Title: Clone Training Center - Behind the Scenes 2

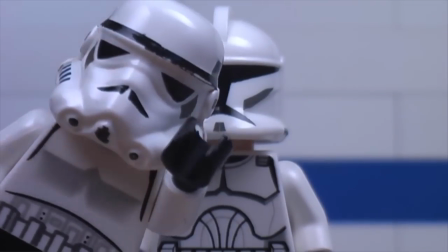We're making a movie! We're making a movie!
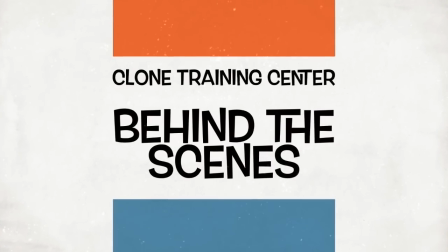Hello everybody, welcome back to Clone Training Center Behind the Scenes. Thank you so much for all watching the last one. I'm hoping you're enjoying them. And keep coming back for more because there's going to be more coming. And I'll let you know when I'm getting close to uploading the first episode so I can keep you guys in the loop.
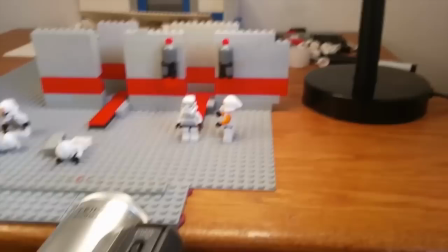So what I'm going to show to you today is another set in the clone factory, because I think it demonstrates a couple good principles.
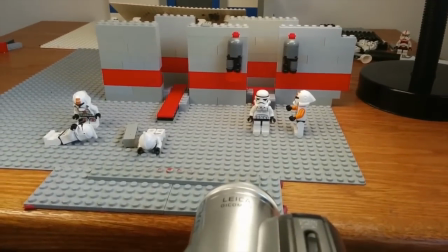So what this is, is like as I explained in the last video,
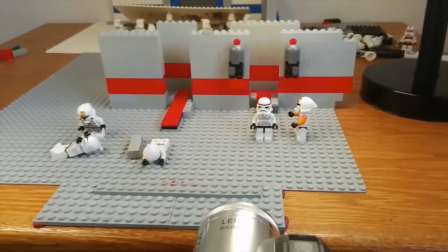the clones are built, and then one of the first things that they have to do is they have to learn how to walk.
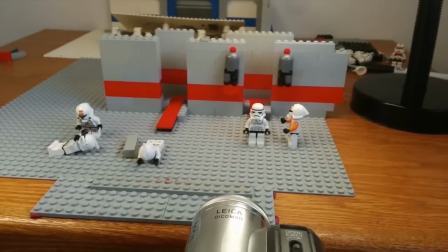And as you'll see in the episode, bit of a spoiler, that's not the easiest thing in the world.
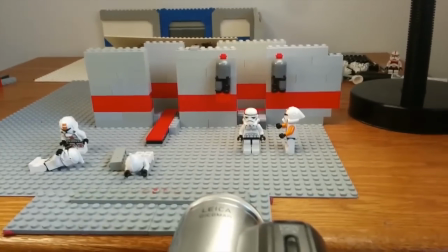They have to kind of learn how to walk. and this shot is demonstrating that fact.
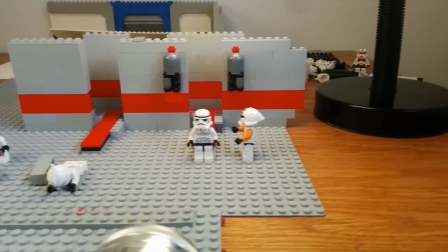Basically what's going to happen is I'm going to go down the line and you're going to see the
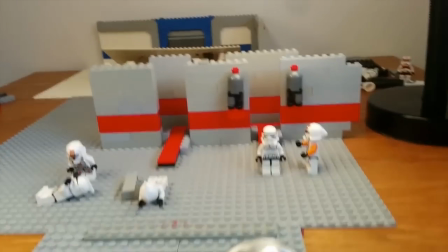clones kind of struggle to walk and they're going to be frustrated and all sorts of things.
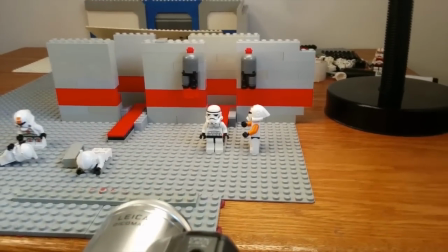So there's a couple things going on with this set. First of all, as you can see, it's pretty simple. There's not a whole lot going on here.
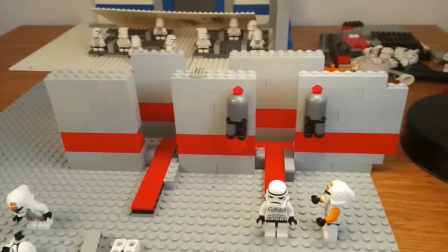I've got basically a hallway with some conveyor belts in the back and over there it's not even built because honestly, I'm not going to see it.
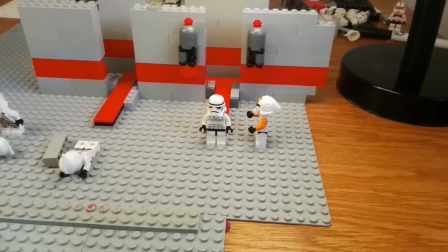And that's the point that I wanted to bring up is only build what the camera is going to see.
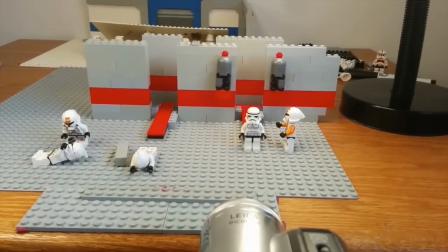If you've seen Nathan Wells' tutorials, that's going to sound familiar because he has some really good tutorials on set building.
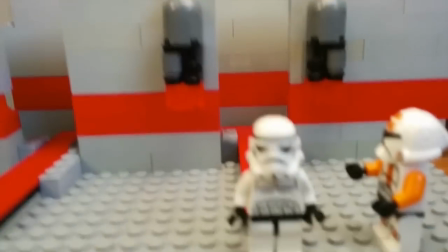And that's one of the things that he touches on is if you're only going to see this much of the set, focus, dude.
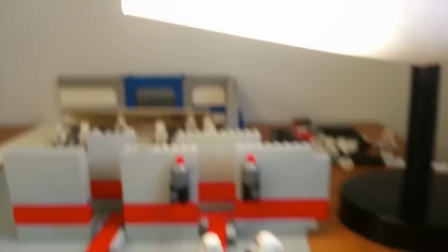If you're only going to see this much of the set, then only build that much of the set. You don't need to build this huge, massive thing if you're only going to see a little tiny part of it.
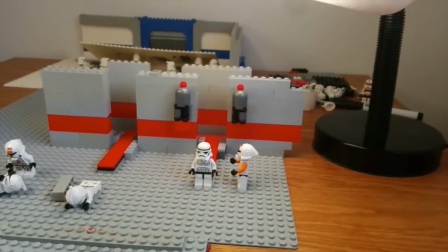And I've done that with this set.
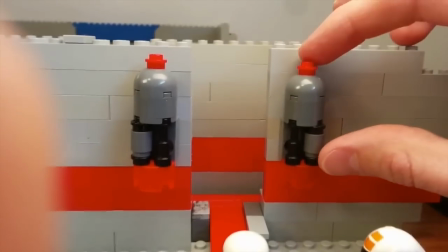And even with these little contraptions, I only have two here because I'm only going to see two at a time.
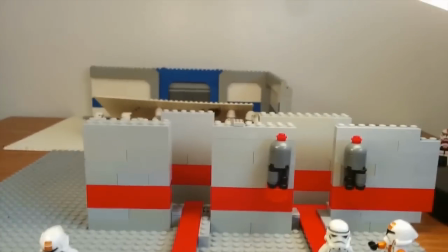And as the camera goes this way, I can move this one and put it over here and just kind of keep going on.
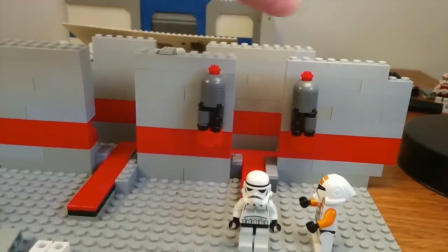And I'll do that with the walls too. I can take these walls and move them over to the next one and give the
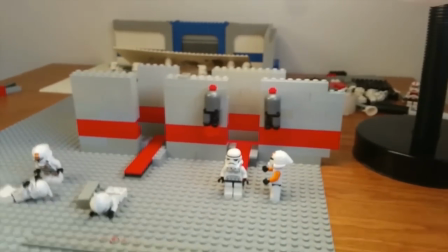impression that this room is a lot bigger than it is. So that's kind of the first principle I wanted to bring up is only build what the camera is going to see.
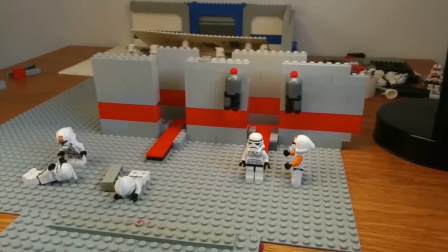This is really important so you don't spend too much time building sets especially for people like me who are not terribly good at building sets.
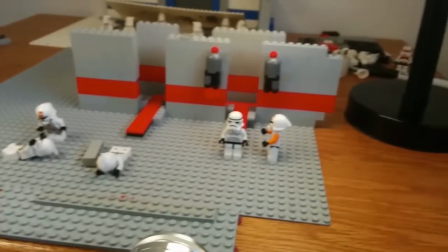It's thing I wanted to say is I wanted this shot to be like a dolly shot which means that I wanted the camera to kind
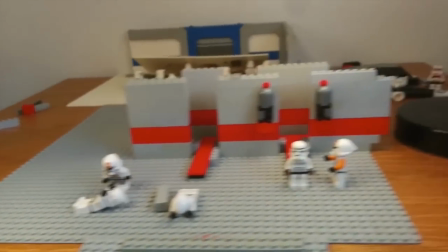of move from right to left as the shot goes on and there's kind of two different ways of doing that you can either try to move the whole
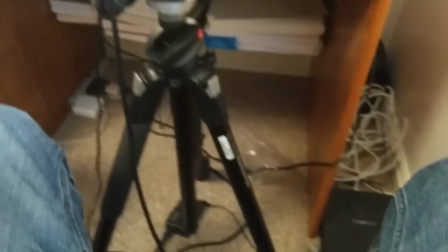camera which in my case is connected to a tripod and
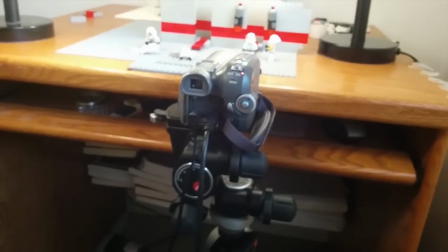I've done this before and sometimes it works but in general
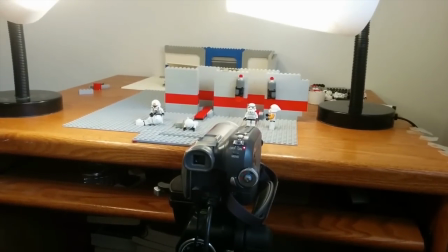it's pretty hard to do to get a nice smooth movement or the
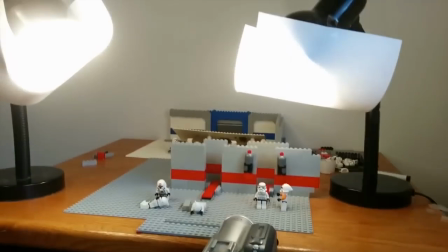other thing you can do is you can move the set as you can see I have this little plate
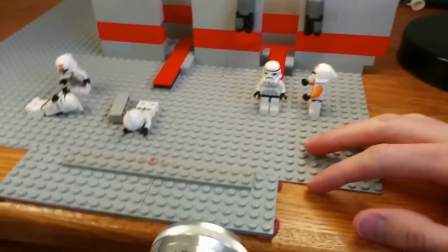down here which is basically what I'm going to use to move my set against so I can move it straight and smoothly and I
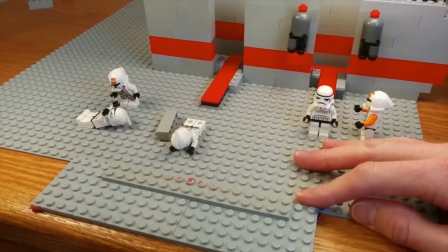can just basically move it along that plate and I get a nice
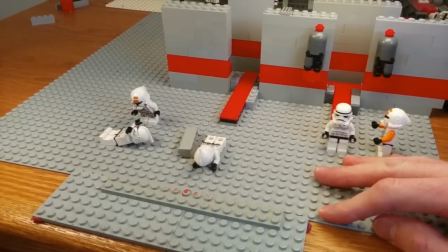smooth movement as you can see so what I'm going to do is kind of treat this
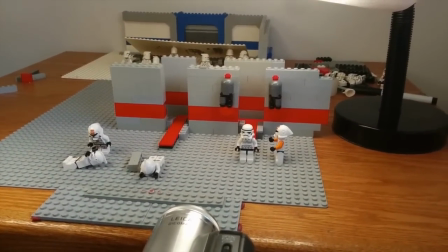like a frame-by-frame video that I've done in the past is I'm just going to show you the full speed version of the shot and then I'm
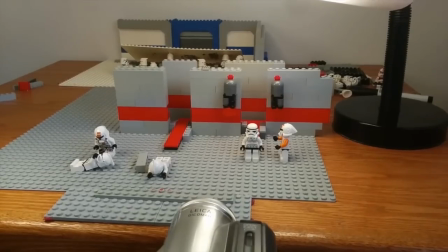going to slow it down frame by frame so you can get an idea of the small little movements that go into making a shot like
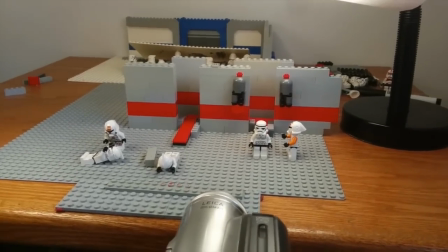this.